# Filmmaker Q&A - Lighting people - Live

You know, oh yeah, he used all these interesting things and he was doing this thing with lighting and I had to sit up straight. And it helps to sell you as a professional who knows what they're talking about and is able to get the best out of people, because that's what really all of these things are about.
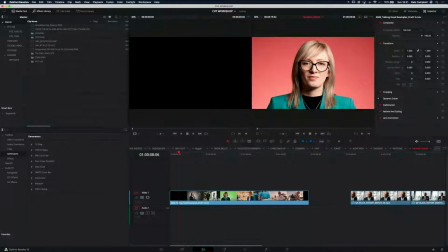(21:20)
I'm going to cut to another couple now, so going back to the screen just here, see if anyone's coming in. Practicals in lighting. Oh yes. And question from Instagram: how do you light the background so it doesn't have light hit your subject?
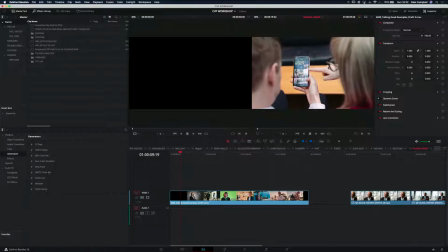(21:36)
Oh, that's a good one. We will definitely come back to that one. Now I'm going to skim through these because this is all just from our talking head showreel.
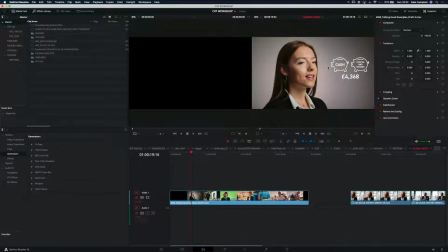(21:43)
This is actually an interesting one. We've got a relatively straightforward setup just here.
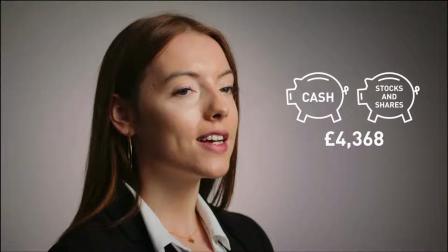(21:47)
Our talking head showreel has all kinds of corporates in, so we've got graphics and stuff which Paolo does. We've got a whole team who make these happen and make them look fantastic. Right, let's draw on this.
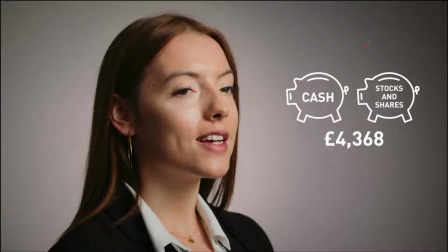(22:01)
So for this one, I actually think we had a octodome for this, octobox, off to this side just here. And that's boosting in, lighting our lovely lady just here. She's got great light on her. It's falling off on this side, so you can see all around her jaw and down here.
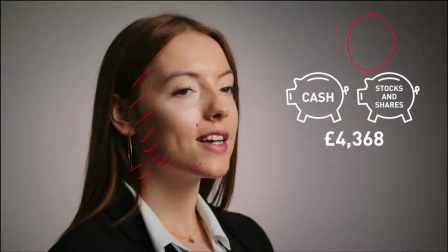(22:18)
We are getting that fall off, but I like that. It shapes people. It gives them a little bit of interest, and it means that she stands out against the background just here. And in the background, we have similar setup, actually. I believe actually, these two weren't done at the same time, but very similar to the other one, where we have a grey paper.
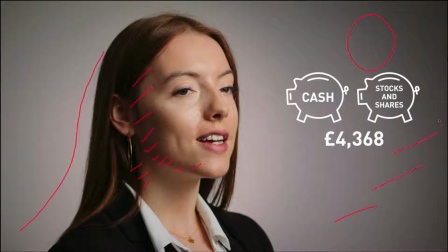(22:36)
And obviously it's falling off as we go off to this side just here, and indeed over here as well. But around the center, we have that light blooming out just to give them
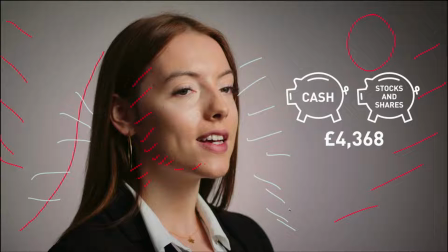(22:50)
a little bit of focus, so it just zones everything in. You can enhance it in post, but we like to actually make it happen for real on the shoot if we can. Take all of that off. So we've got an octo box on subject just there, and then one light on the background.
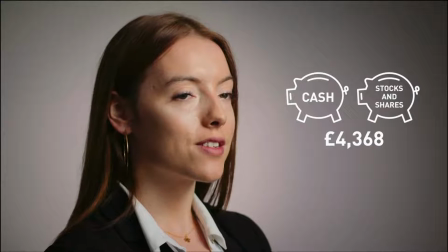(23:06)
Most of these are just two light setups, to be honest. And let's skim through. So she's talking about all of this. Go to the wide.
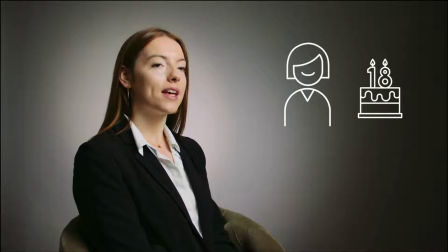(23:13)
Same for the wide. All working nicely.
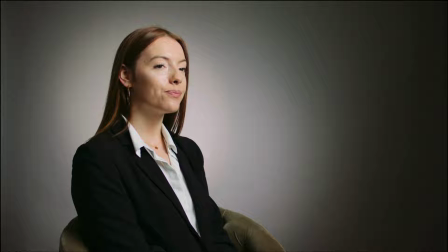(23:16)
And you can see more what's going on with the background just there as well, because we've got that really expanded view of what that background light is doing for us.
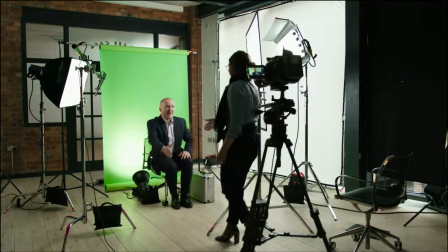(23:25)
Now this one's interesting because you can actually see a little bit of the setup going on.
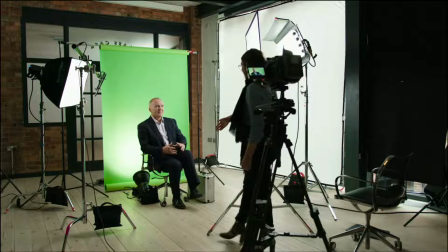(23:28)
We have a Kinoflow off to the right hand side just there, and that Kinoflow is going through a 4x4 silk. Off to the left we have a 60x60 softbox, just acting as a little bit of an edge,
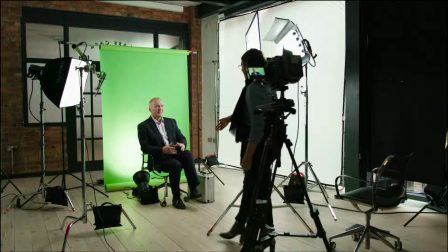(23:42)
kind of edge side hair light, you know, that kind of thing. We've got one light just boosting into the back. This looks like a green screen shoot. It's not a green screen shoot. Green is just their corporate color. So we're doing a similar thing with the paper back just there to give it a little bit of pop with that light down on the floor.
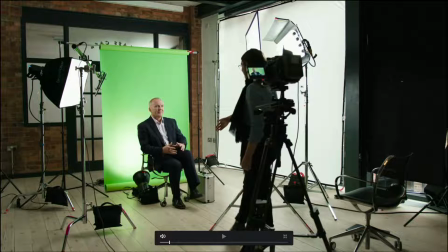(24:00)
In fact, sorry, I'm just going to draw on these as I'm talking. So we've got a light down there. We've got the 60x60 softbox just there. Kinoflow through the silk. It's a little bit of a mouthful. Ursa's up here, and that's actually rigged for a auto cue, but we didn't use it on the shoot.
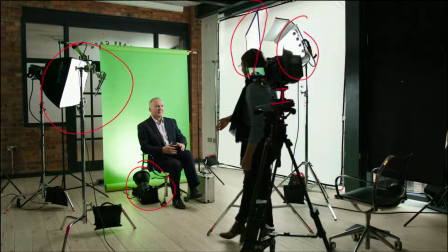(24:16)
And then in the room at the back, this is an interesting one, we've got another two Kinoflows going in that room, just boosting up into the ceiling, so that the background isn't going super dark and it's not just black behind that. So that's a relatively straightforward setup for us. We've got three lights really for the subject.
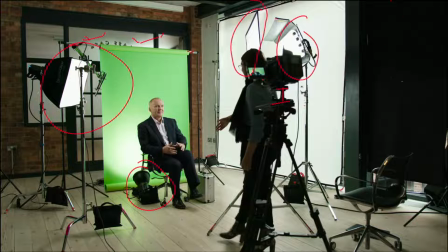(24:35)
We've blacked out everything because this is all windows on this side, so everything's blacked out there. We decided not to black out this side and just have that as diffusion. So we've got diffusion frame up just there, and that's giving us a little bit of general ambient. It's a fairly cloudy day, so levels stay fairly consistent, which is cool.
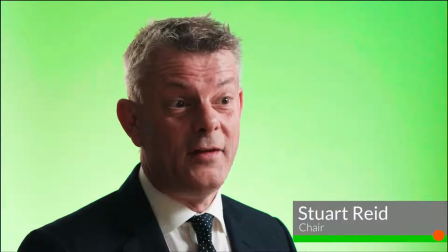(24:53)
Let's just skim through, jump to some other things, and that's an example of some of these shots as well.
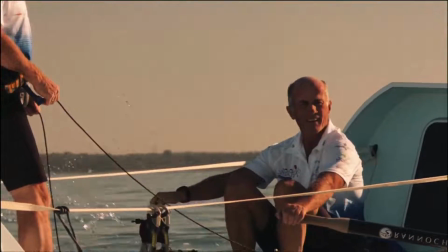(25:03)
Okay, these are all just corporate talking heads. Okay, this is a fun one.
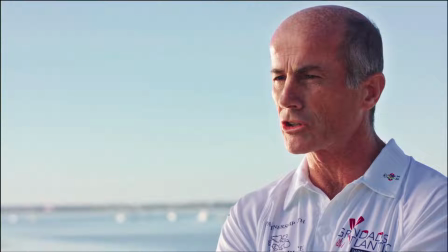(25:10)
You guys might like this.